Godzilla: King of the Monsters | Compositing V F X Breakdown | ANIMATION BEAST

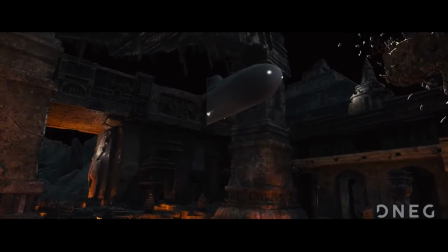For Godzilla, Comp was asked to have a more involved role in art directing sequences.
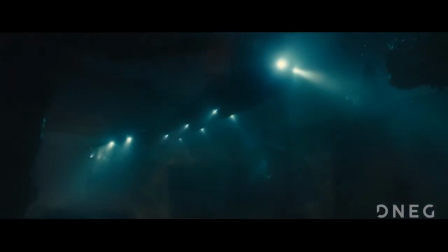Compositors were given a full complement of lighting, utility, and deep passes in order to sculpt shots using light and shadows.
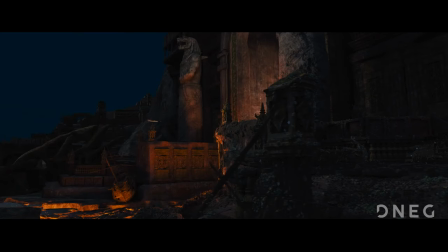This emphasized the vastness of the environments and guided the viewer's eyes to areas of interest.
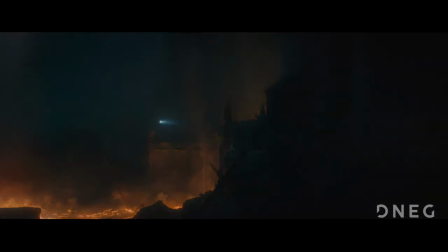Comp also pushed the idea of scale in most shots,
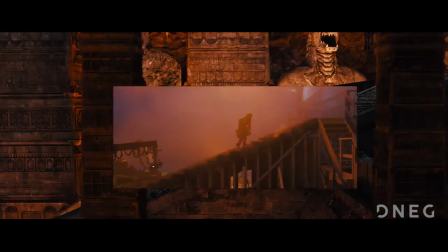adding layers of atmosphere as well as simplifying shapes to create silhouettes which helped sell depth.
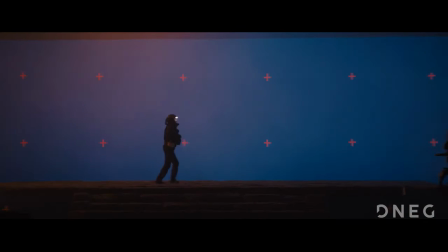In addition, practical elements and nuke-generated particles were added to enhance already impressive FX renders and give shots more grit and realism.
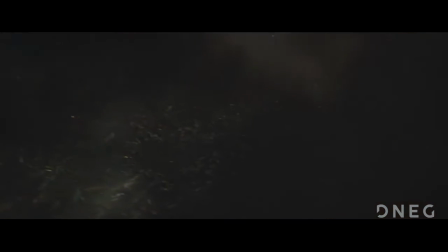In some occasions, Komp orchestrated the timing of interactive elements to bring full CG shots to life.
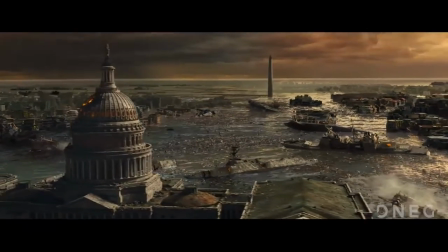An example would be revealing Ghidorah's silhouette from within a supercell driven by lightning strikes using a combination of lighting,
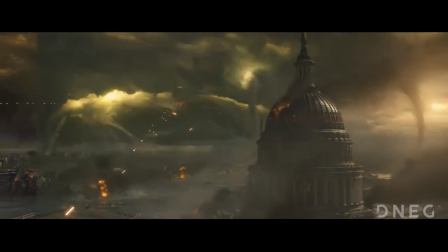FX, and DMP.
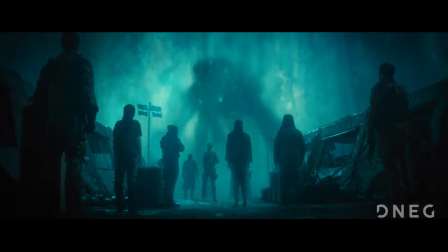On other occasions, Comp had to fake in light sources while trying to maintain photorealism in order to tell the story.
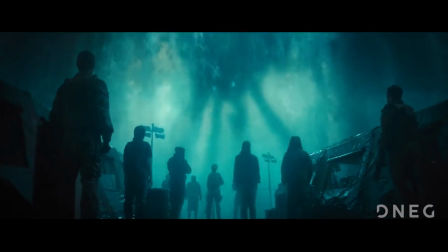This was created by relighting the CG using carefully placed animated mats generated from utility passes,
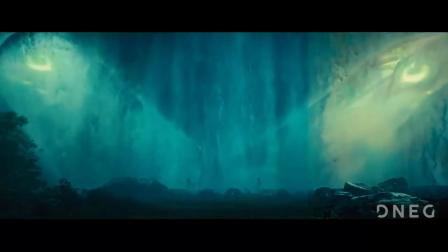projections, or just simple rotor ships. In shots where creatures were involved,
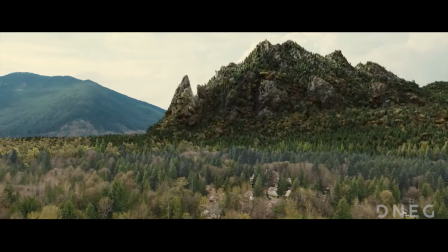Comp tried to keep the emphasis on the gigantic beasts and tried to set them in an environment that supports their scale. This meant dialing the atmospheric haze to suggest the expansiveness of the environment,
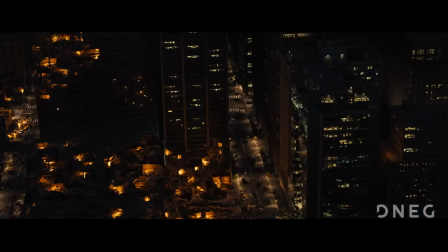adding a number of smaller details to further emphasize scale through contrast,
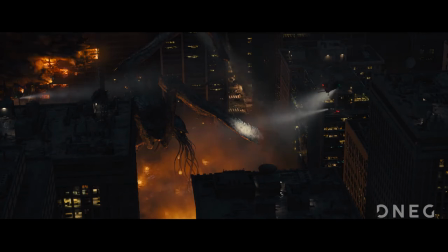and adjusting the amount of light fall off to tie in with the creature's gigantic proportions.